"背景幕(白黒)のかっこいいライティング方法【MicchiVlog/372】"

はいみなさんこんにちはミッチーです今日もブログアップしていきます本日はですね背景膜の使い方というお話をしていこうかなと思います僕は普段ね撮影している時っていうのは背景膜使わないんですよね部屋の片隅を映しながらライティングだけちょっと気を使って撮影していますちなみにライティングの方はですねここにキーライトゴドクスのSL60っていうのがね1個あります定常光ですねで左側にこのあたりに光が入るようにフィルライトがありますで後ろにプラクティカルライトといってね演出をするためのライトが1個あります
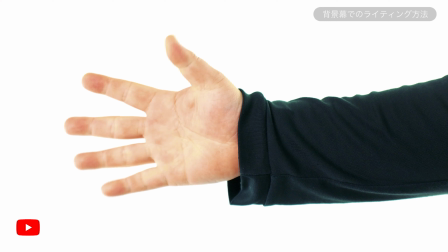[0:46]
この3つで基本的に撮ってるんですけども今回お話ししていく黒幕白幕の使い方だとちょっと照明の当て方とかがね変わってくるんですよね
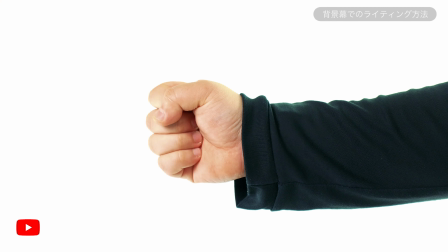[0:57]
演出の仕方が違うライティングになるので今日はそれをご紹介していこうかなと思います
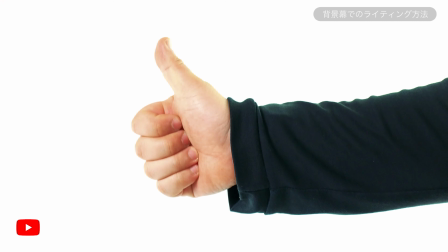[1:03]
この後やっていく白幕のライティングの仕方なんですけどこれに関しては前回の動画ですねグーチョキパーの動画を出したんですけどもあれが今回使った白幕でのライティングの動画になりますもう本当作例で十数秒だけだったんですけどね見ていただいた方ありがとうございますそもそもなんでこれやろうかと思ったのが同学校の那須雄介さんが白幕を使ったその真っ白な背景でのね撮影の仕方っていうのをやってたので僕もちょっと久々にやってみようかなということで触発されましてカメラをね回しております
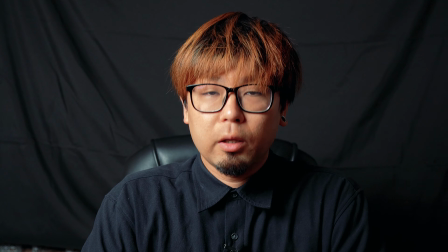[1:39]
使い方もね僕なりではあるんですけどもね合ってる合ってないちょっと人それぞれまた違うと思うんですけども
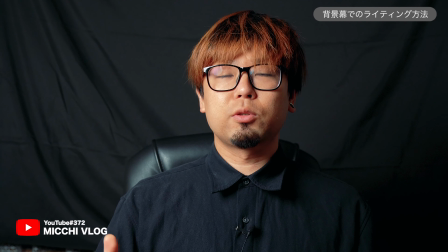[1:47]
僕なりのやり方っていうのをねちょっとお話ししていこうかなと思いますのでよろしければね最後まで動画の方をご覧になってください
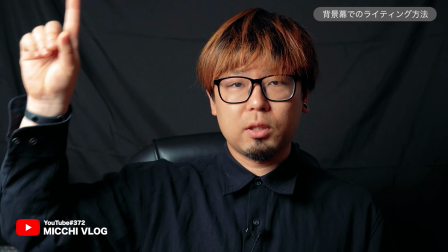[1:53]
ということでね背景幕のライティングいってみましょう
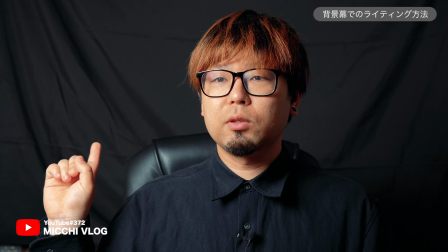[1:59]
はいということでね黒幕を使ったライティングやっていきたいと思います
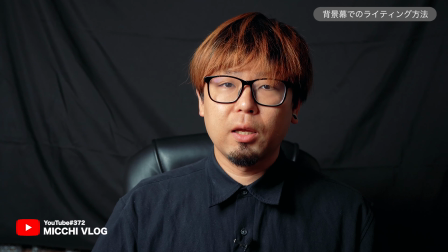[2:04]
通常通りね個人物を撮ろうと思うとここにね定常光が一つありますでソフトボックスがついている状態ですね
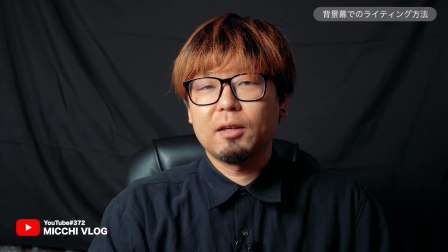[2:12]
それを当てて撮影をすると見ていただく通り後ろにねシワができちゃうんですよね
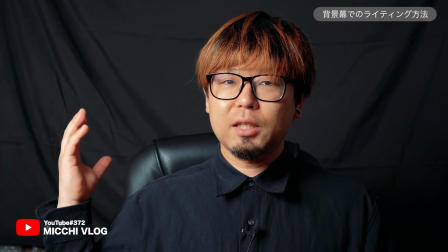[2:20]
黒幕ってやっぱ布でできてたりするので貼り方によってはシワがこんな感じでできるんですけど
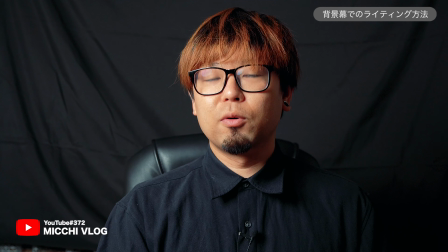[2:26]
やっぱり黒幕暗幕を使うからには真っ黒でありたいっていうのがねあるじゃないですか
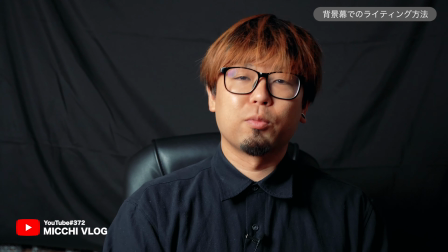[2:32]
もちろんその被写体と暗幕との差をつけたいという場合もあるんですけども
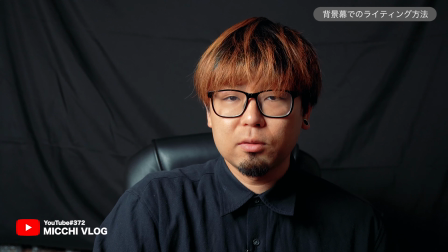[2:38]
暗くしたいから黒幕をつけるというのがあるので
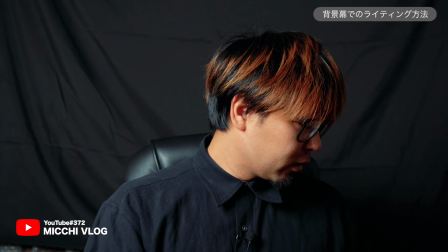[2:42]
この状態で撮ってしまうと雰囲気はあるにしてもやはりちょっとシワ気になりますよね
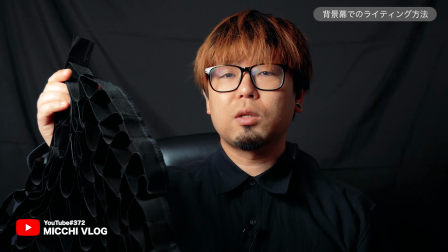[2:48]
そういう時にねどうするかっていうのをやっていきたいと思います今カメラのセッティングの方がISO ISOが200になっております
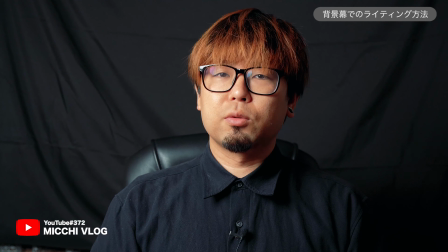[2:57]
ソフトボックスが付いた照明がここにあるんですけどもこれにですねこういったねハニカムグリッドっていうのがあるので
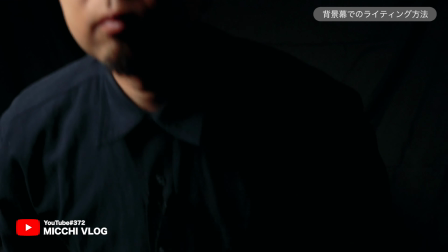[3:05]
こちらをねつけていきますこれをつけることによってどうなるかっていうと光のね拡散する方向っていうのをギュッと絞ってくれます
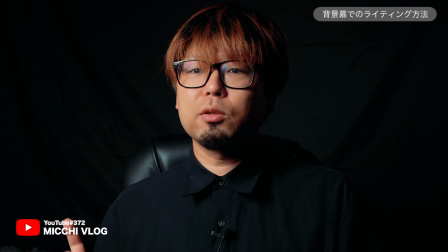[3:15]
なので被写体にだけ光を当てることがしやすくなるというような効果を持ってますね
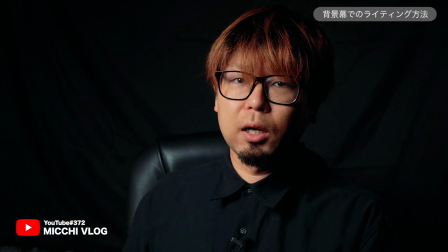[3:21]
なのでこれをつけていきましょう
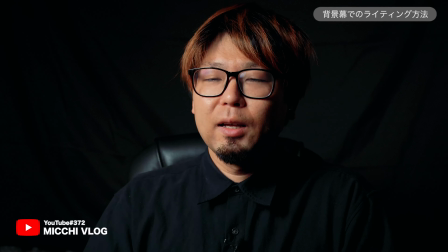[3:27]
はいいかがでしょうか今これねハニカムグリッドをつけた状態になります
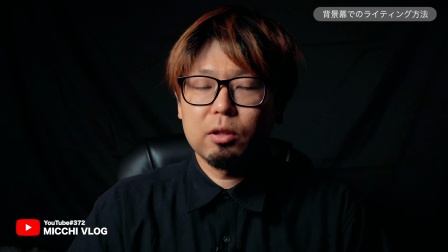[3:33]
先ほどよりも後ろのこのシワっていうのがね目立たなくなったんではないでしょうかちょっと僕が今ね確認してる感じだと
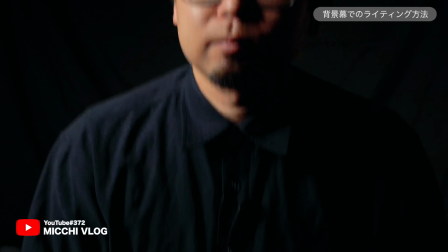[3:42]
正直あんまりねモニターのね解像度の悪さもあるんではっきりは見えないんですけどだいぶね暗くなったかなと思います
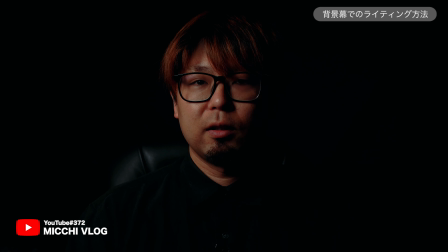[3:50]
なんですけどもっとねしっかりと黒く潰したいよっていう場合は今ねISO感度200になっているのでこれを下げていきますじゃあISOをね限界までちょっと下げてみましょう